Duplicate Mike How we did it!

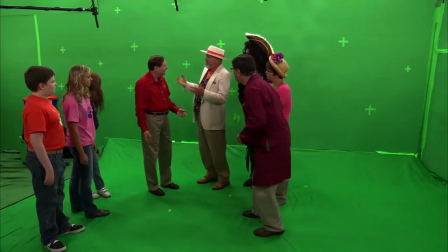254s
If you look at the green floor it's pretty even and the background is pretty even as well.
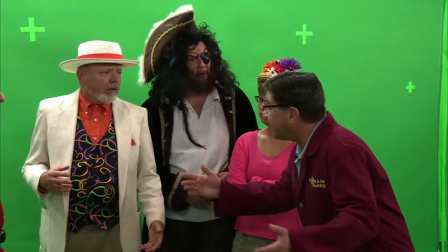260s See he says that chocolate.
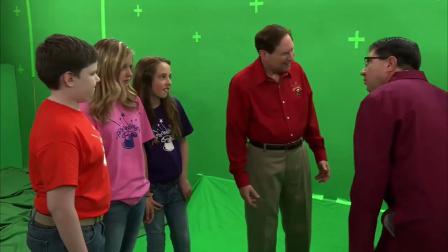261s
Professor Science starts to move over to the other side with Mike and the apricot.
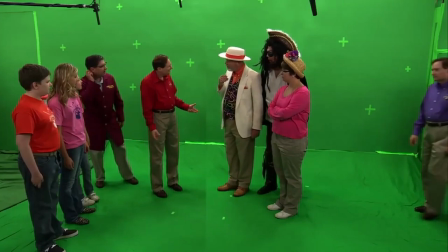270s
And then when we come back to the scene,
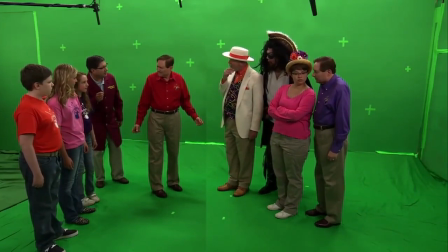273s
notice that you have both shots in there, both the shot of real Mike and duplicate Mike. And you can tell this by looking at the green screen floor.
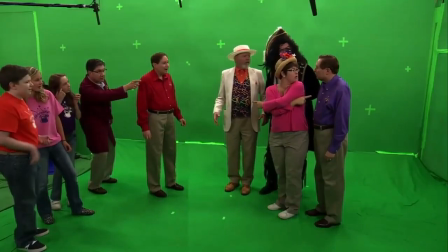283s
You can see that the bottom of the green screen floor is darker on the left than it was on the right.
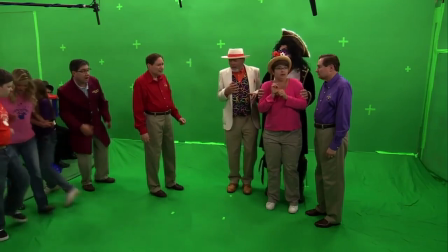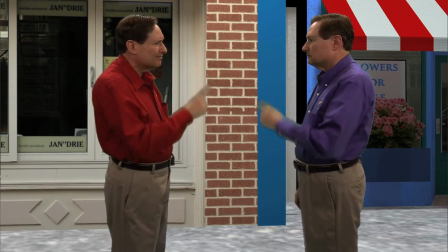296s
In order to shoot the two Mikes mirroring each other's movements,
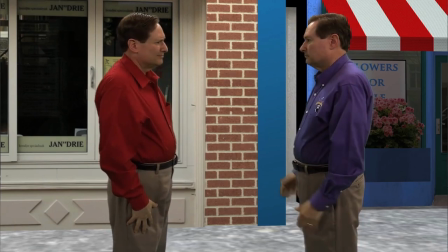303s
we started out with Mike by himself.
I can't believe it.
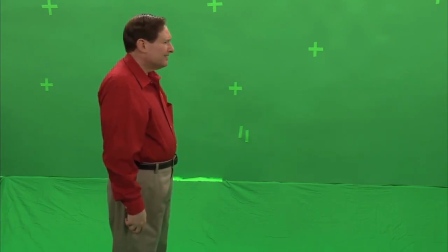309s He looks just like me.
No, you look just like me. doing the choreography for each of the movements and looking as if he was talking to duplicate mic.
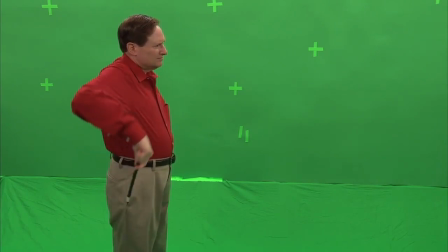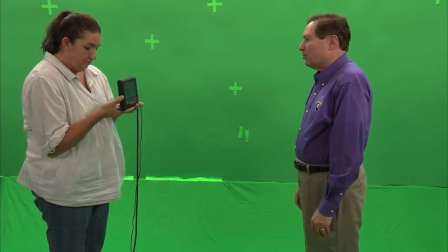335s
We shoot it again but this time with the duplicate mic facing the opposite direction.
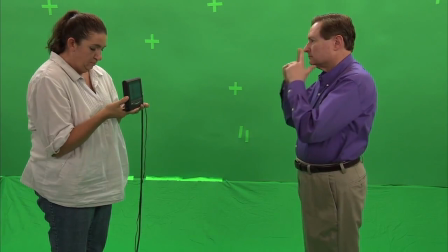343s
In order to shoot this I was looking at a TV monitor which had recorded the original choreography that I did as Mike.
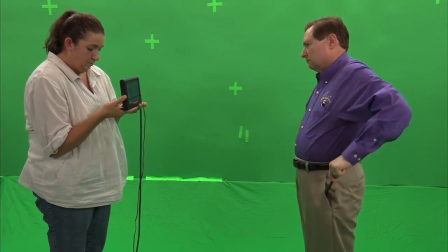355s
I was attempting to duplicate each of the movements so that they would look fairly coordinated.
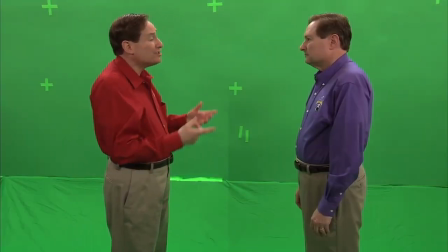364s
Finally, when you put it together, this is what it looked like. And again, you can see the scene has dark and light on the background,
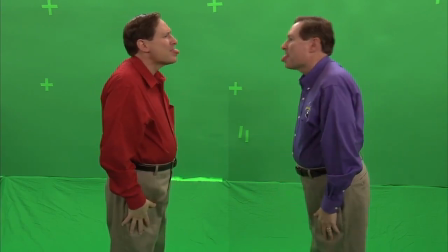374s
so you can tell sort of a line in the center where the two emerged before we put the background on it.
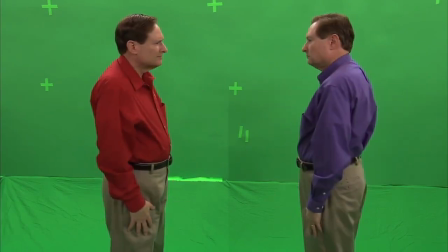381s
For those old enough to remember, this is sort of Lucy and Harper Marks.
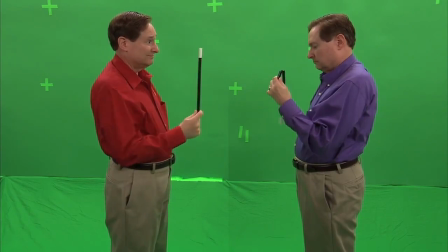386s
When Lucy was in Hollywood and thought she was looking into a mirror at her own reflection dressed as Harper Marks,
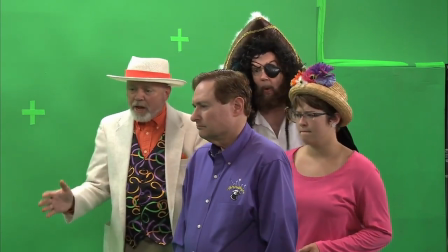394s
we tried to duplicate some of that as a homage to Lucy.
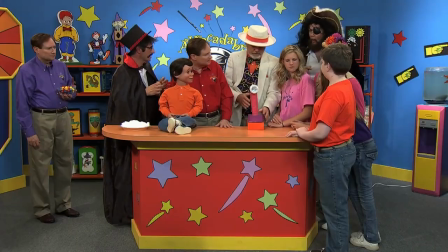400s
So there you have it. That three-minute scene took about four hours of studio production time and
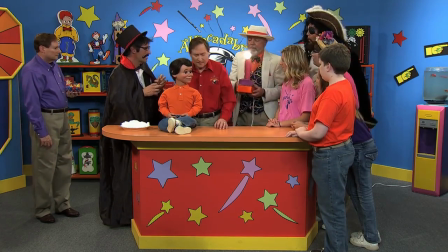406s
about six hours of editing time. so about ten hours to produce those three minutes.
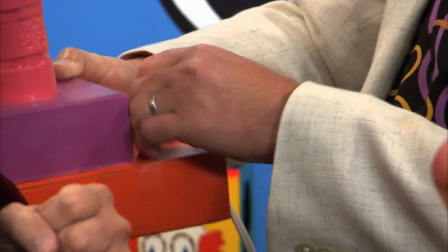412s
We hope you enjoyed watching it as much as we enjoyed producing it for you.
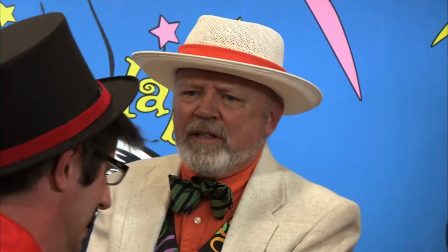417s Well! Oh, no! Now, Mr. Nastini, I have a little present for you.
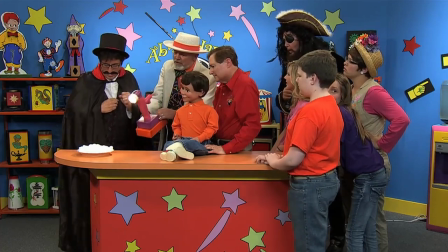424s For me? Yes. First, I aim the lens at the pie. Yes.
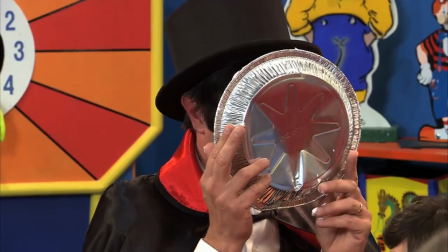430s And then it's your face. There! That will teach you to meddle with my inventions.
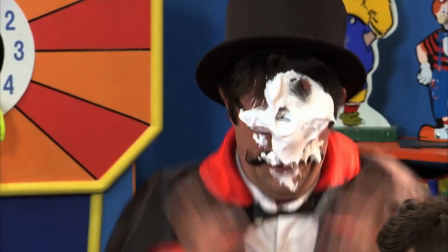440s Yuck! Filed again!
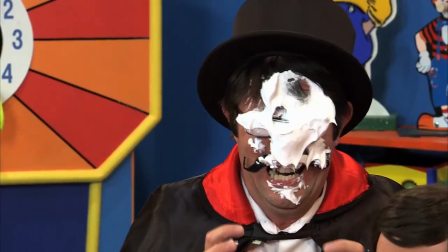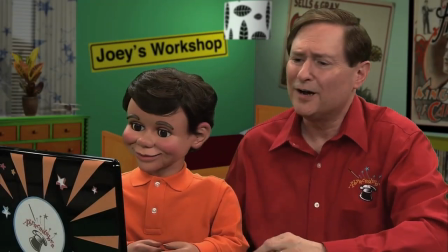448s What a day, I'll say. What are you going to put in your journal today, Joey?
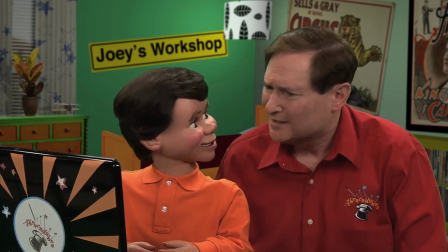453s I learned not to get into Williamister Oost's inventions. What do you mean? Well, you might get duplicated.
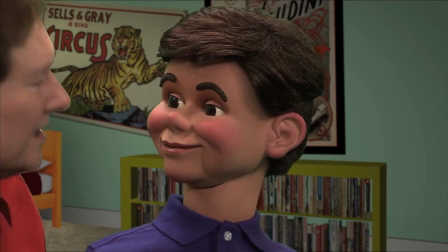462s that is correct oh no oh
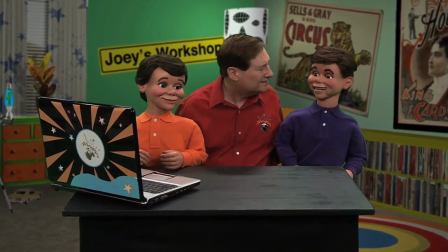467s say goodbye joey goodbye everyone thank
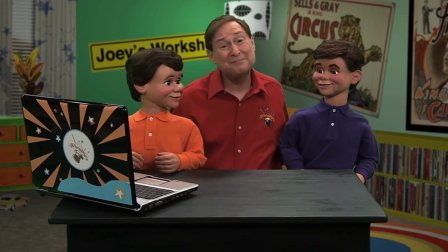471s you for being our friend and remember boys and girls the real magic is in you bye everybody bye goodbye